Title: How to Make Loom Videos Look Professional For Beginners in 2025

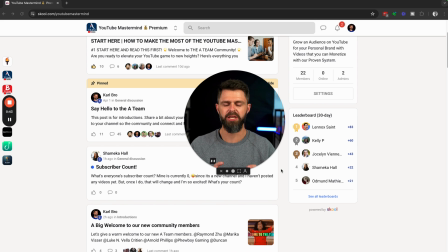how to make our Loom videos look professional. So I'm going to walk you through how we film our Loom videos so that you can make your videos look exactly like ours. So at the moment I'm filming on our normal camera that then is plugged into the laptop.
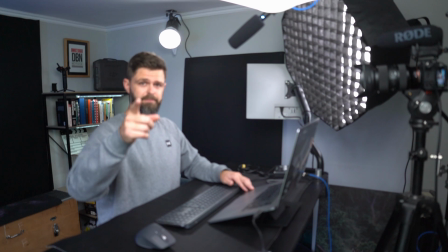We have an external microphone and I'm filming this on a camera so that you can kind of
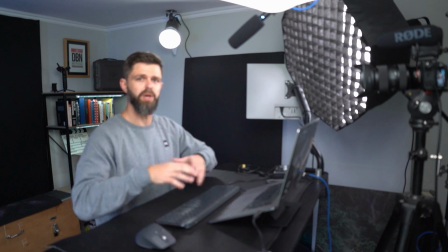see behind the scenes of what we do and how it is all recorded.
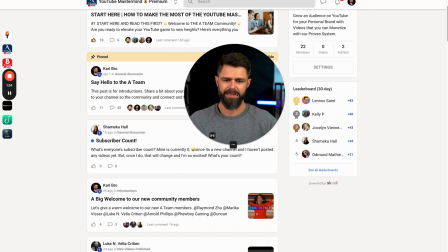So the two options that you have for Loom is a big window and a small window. So you can minimize it and you can go bigger. That's up to you. You can also go full screen.
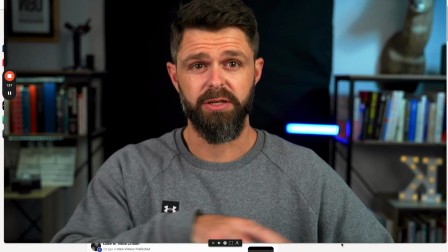It's not completely full screen. You'll see there are little edges around the bottom here that aren't completely covered,
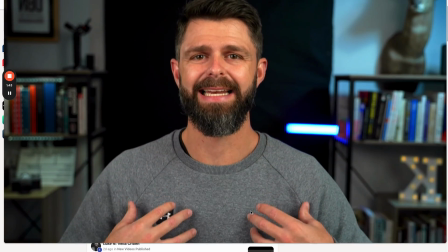but at least you can have a big view so that people can connect a little bit more with you while you're talking to camera.
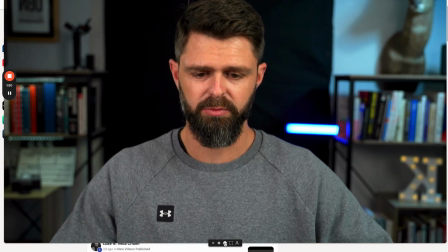And then you just scroll and hover over the bottom of your image and you can change that size.
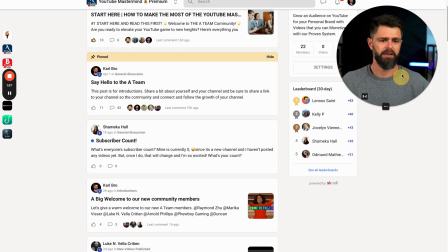You can grab it and move it around. So if you want to show something on the left hand side or in the bottom right, you can actually move your video around.
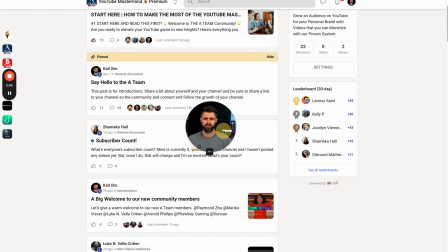There's a second option of a smaller circle to make it a little bit smaller. If you want to dot it in between everywhere,
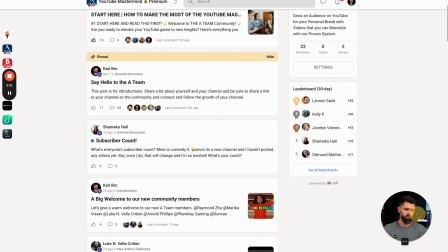we like it either on the bottom left or on the bottom right down there.
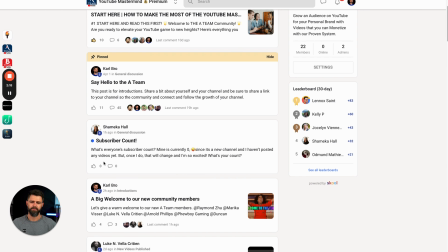So let's move you over to the left there and I'll talk you through a little
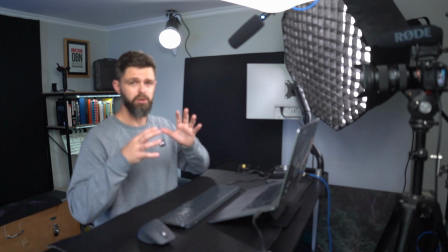bit of behind the scenes of what we are using here and how it all works.
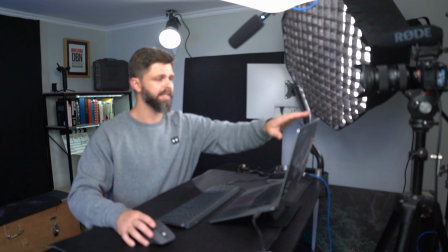So we have our main Sony camera sitting just above our laptop. So the best thing that I've found is get it as close as you can to your laptop screen while still keeping it at eye level. If you can keep it at eye level, It looks a lot better on camera if it's a little bit off eye level.
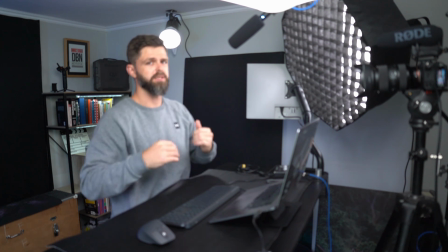If you're shooting from too low, you kind of get this shot up your nose, which you don't really want to get.
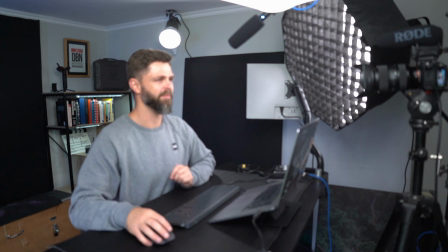It doesn't look so appealing once it comes across on camera. So you want to get it close to eye level as you can.
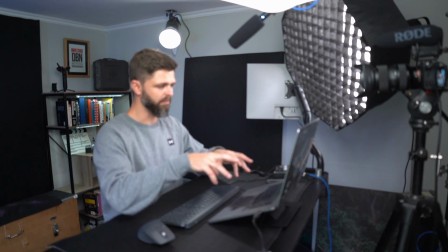We prop up our laptop so when we do look at our screen and we're scrolling around, we are looking down, but we're not looking completely down.
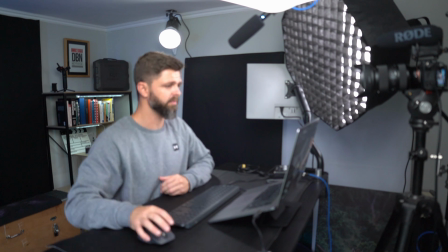So you're getting the top of our head. you can still kind of get a little bit of eye contact while I'm looking at the screen,
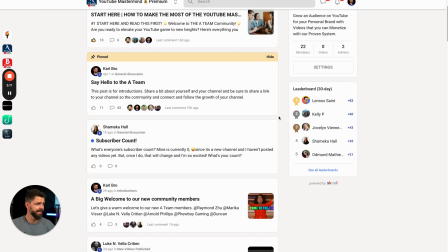scrolling around and showing everyone how to do things. Then the next thing we need to show you is how we connect it into our laptop.
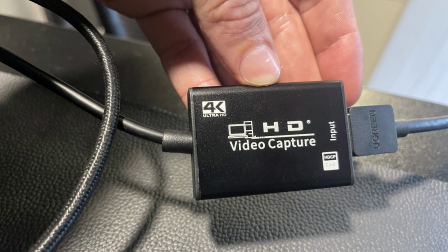So we have a video capture card and these are quite cheap. You can get them off Amazon for 10 or $20. You don't need to spend a lot of money on this. This is a 4K HD video capture card.
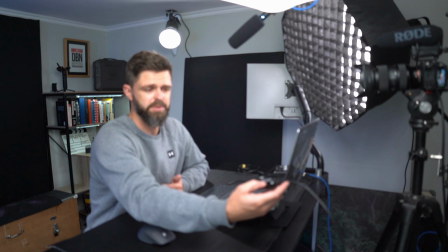1080, we have 1080 capture cards and they are just as good.
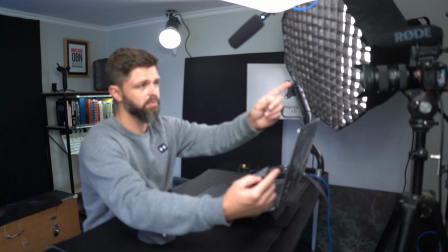And then it's just a HDMI cable into whatever cable your camera uses to connect. So you just have to check that. I think ours is a micro USB. You get micro USB, macro USB, you get normal USB, and you get USB-C.
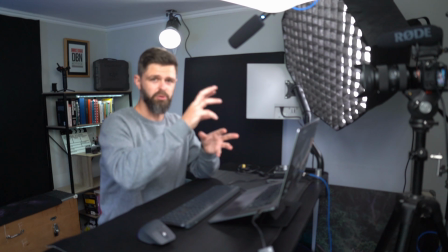So just check by searching your camera type and what connection you actually need.
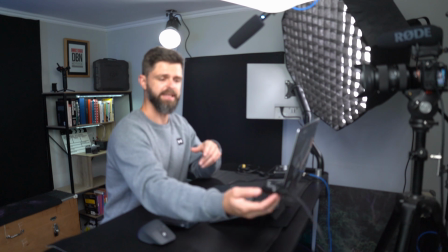Then you just get a cable that plugs into that video capture card. And then you get this super crisp, good looking image on your Loom videos. So it looks a little bit more professional. You can see that the background is quite blurry and I'm in focus. If you just use your laptop, the colors aren't so good and the background is really in focus. So you don't really want that. It's going to give you the professional look if you can get that blurry background. We get that by having a low f-stop on our camera so ours is at f 2.8 aperture at the moment that's the lens some lenses only have aperture of 3.5 or 4 that's still okay as long as you can keep it low just don't have that set too high if you have any more questions about that you want to go more in depth on the camera settings just let me know and i can
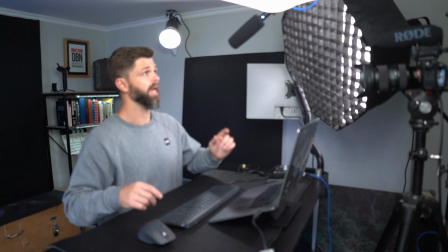do another video on that and then we have our audio is a microphone.
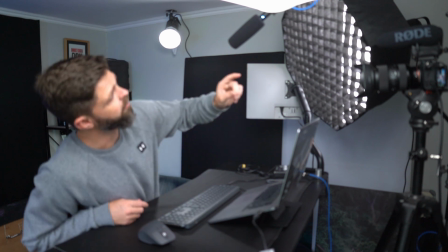It's a Boya microphone.
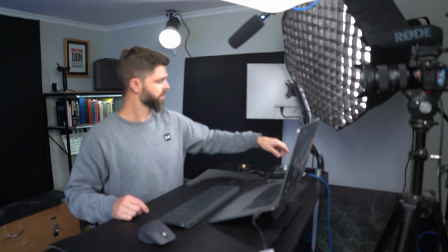And that is plugged in through a cable into our sound card.